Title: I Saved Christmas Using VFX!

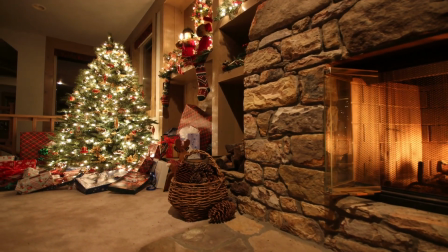0:00 Merry Christmas, everyone. I hope you're having a wonderful season. So I wasn't planning on doing another video this month, but I just had a terrible realization.
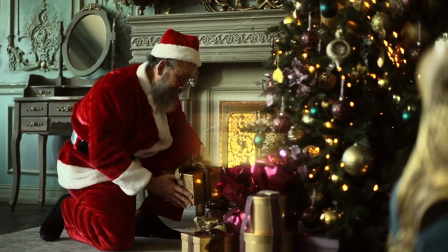0:07 One of my favorite parts of Christmas growing up was the excitement of waiting for Santa Claus to come. But times have changed.
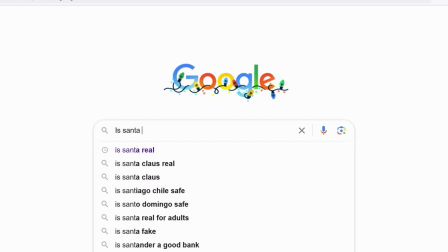0:12 Kids these days are growing up with phones and iPads. They're one Google search away from having the magic of Christmas ruined for them.
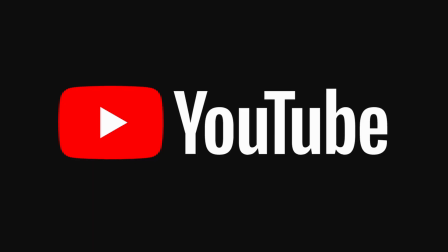0:17 Also, boo Google, where's your Christmas spirit? And if you look up Santa sightings on YouTube, this is the best they have.
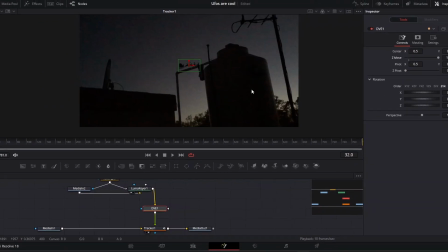0:23 That's not gonna cut it with today's kids. So I'm gonna use my VFX skills to keep the spirit of Christmas alive and make a Santa sighting that would fool the big man himself.
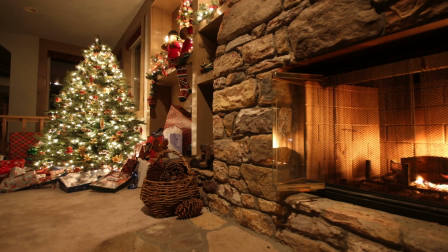0:31 But I'm filming this on the 23rd and I wanna get this video out before Christmas, so I don't have any time to lose.
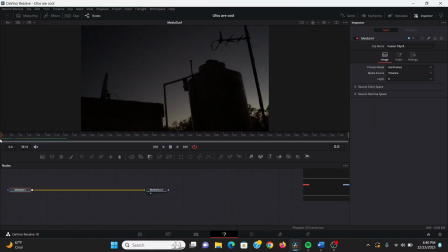0:37 Alright, so I'm basically gonna approach this shot like a UFO sighting, so I've got this footage that I filmed up on my roof a while back. Also, since I'm in such a time crunch, I'm not scripting this part, so if I'm a bit more rambly than usual, that's why.
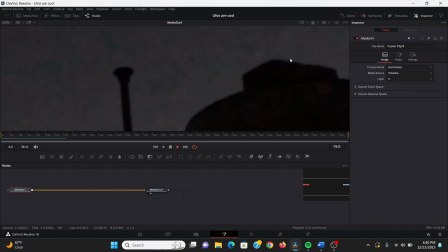0:48 So first off, even though I filmed this on a tripod, there is a little bit of camera sag you can see.
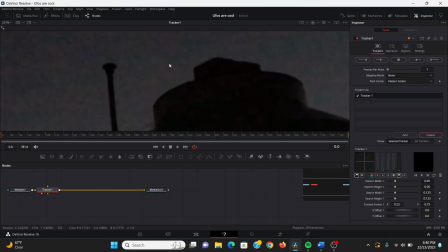0:53 So I'm going to add a tracker. Also, quick tip, if you're zoomed in on your screen, you can hit Control F, that'll zoom you out to default.
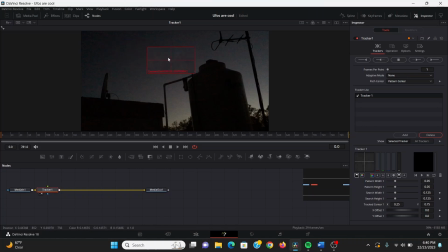1:00 It's a nice little Christmas tip for you. All right, now I'm gonna bring this to something trackable in the scene. I think this looks pretty good. And I don't think I'll need rotation or scale for this, so I can just be good with the one tracker. I'm gonna change the adaptive mode to best match, bring down the tolerance a little bit, and just track that forward.
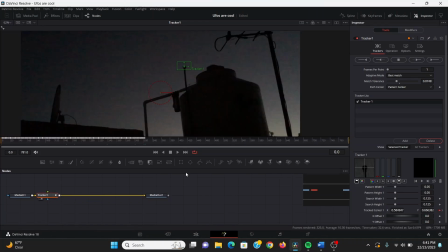1:16 All right, that track was slipping for me, so I'm going to delete that tracker and add another one.
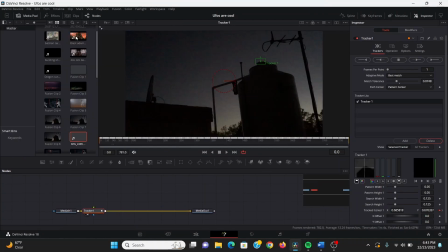1:22 All right, I think this track should be usable. Now I'm gonna bring in Santa Claus himself.
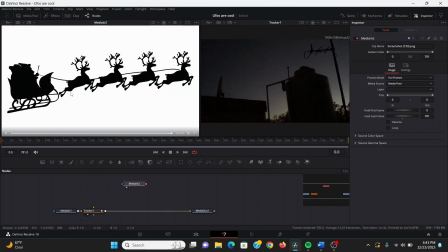1:27 Since I don't have time to make like a 3D thing or anything like that, I'm just gonna use this picture of Santa Claus I got from pexels.com. Now I did take a screenshot of this because I was having trouble exporting it, but I can just add a rectangle mask
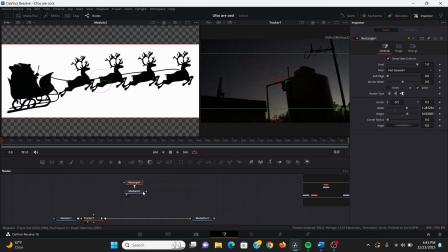1:39 and isolate that so we don't have the little thing at the bottom. Now I'm also going to add a luma key here to get rid of the white.
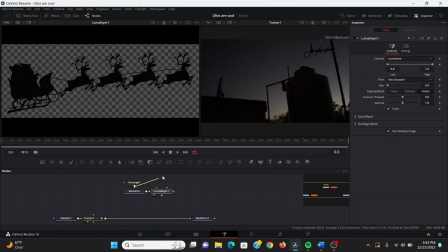1:45 I can invert that, and I'm gonna take our rectangle and plug that into the garbage mat.
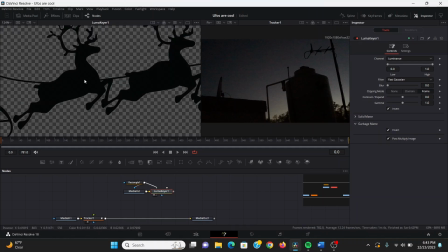1:51 Now that gets rid of Santa, so I'm gonna invert that garbage mat. I'm still getting a little bit of halo around the reindeer, so maybe bring down the high slider. Yeah, that looks good. I'm gonna plug the luma key into the tracker right here, and in the tracker, I can change the operation to match move.
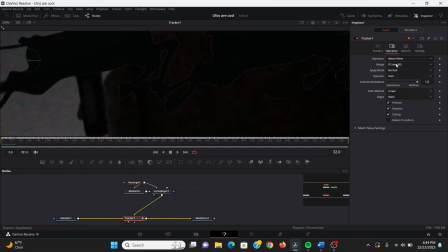2:08 Now it should move around with our footage. Now there's still a little bit of halo, so I think I'm gonna change the apply mode to multiply, and that gets rid of that.
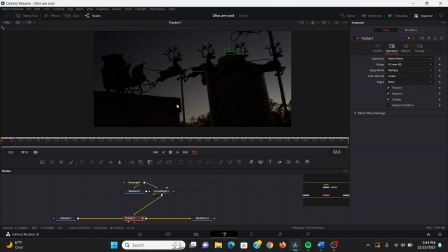2:17 All right, so my idea is I'm gonna have them really small off in the distance, kind of moving across the screen like this. So I'm going to add a DVE node, and I bring up the Z move. That'll push it back so he looks smaller. I want him to be pretty small, so maybe something like 30.
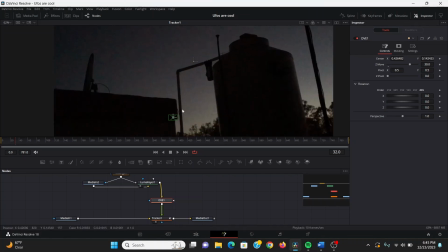2:33 Yeah, that looks good. So I'm gonna bring him down to where I want him to come from. I think maybe over here.
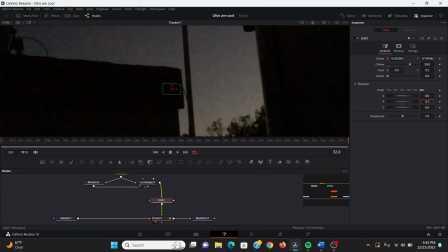2:39 And I'll also give him a little bit more of a 3D look. I can play around with the Y rotation and bring the X up to match a little bit. So let's say, I don't want it to be going from the very beginning. I want it to look like it was filming a little bit before it caught Santa. So maybe, I don't know, 60 frames. I'll set a keyframe on the center.
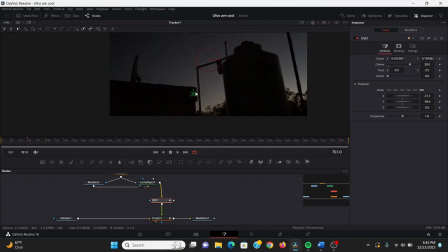2:58 Then, you know what, I want him to take the whole shot to get to the end. Then I'll just drag him across the sky.
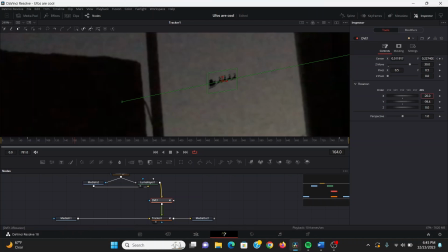3:05 I think I need to play around with the X rotation a little bit just to make him look like he's following the path a little better. Now he's moving across the sky, but it just looks like a picture, because it is just a picture. So I want to add just a little bit of movement to this. So let's bring my luma key to the screen.
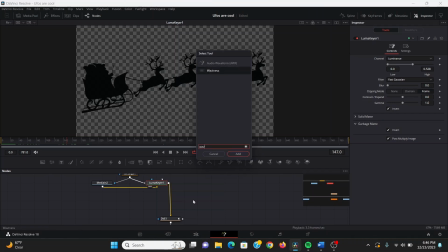3:22 I'm going to use a tool called the waviness node. Bring that to the screen. So if I press play, you can see it's automatically animated. It's kind of warbly distortion look. I want to change the waviness type to horizontal and bring down the scale a little bit.
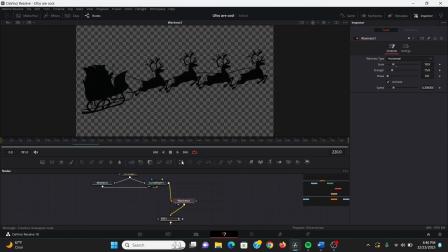3:40 So now it looks like they're kind of flapping in the wind. I only want the reindeer to be doing that though, so I'm gonna add a rectangle node and just isolate it to the reindeer.
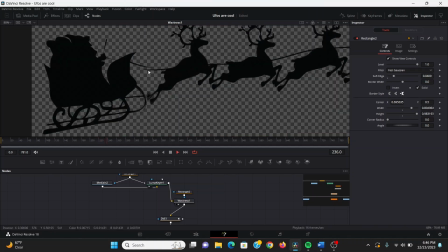3:49 Then I can soft edge that a little bit. Now it doesn't quite line up because of the mask, but since it's gonna be really far off in the distance,
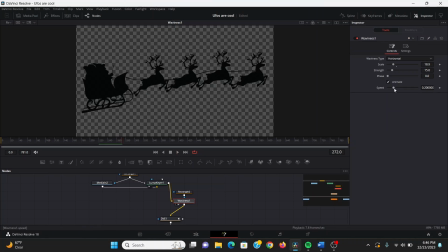3:56 I don't think it's gonna be too big of a deal. I do think I wanna bring up the speed a little bit though.
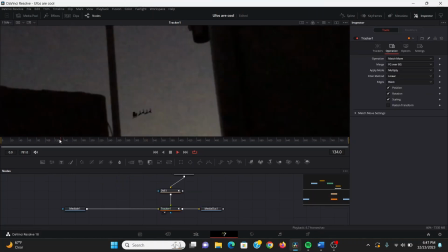4:01 Maybe I wanna bring up the strength a little bit too. Now it looks like the reindeer are kind of bobbing up and down like they're prancing through the air.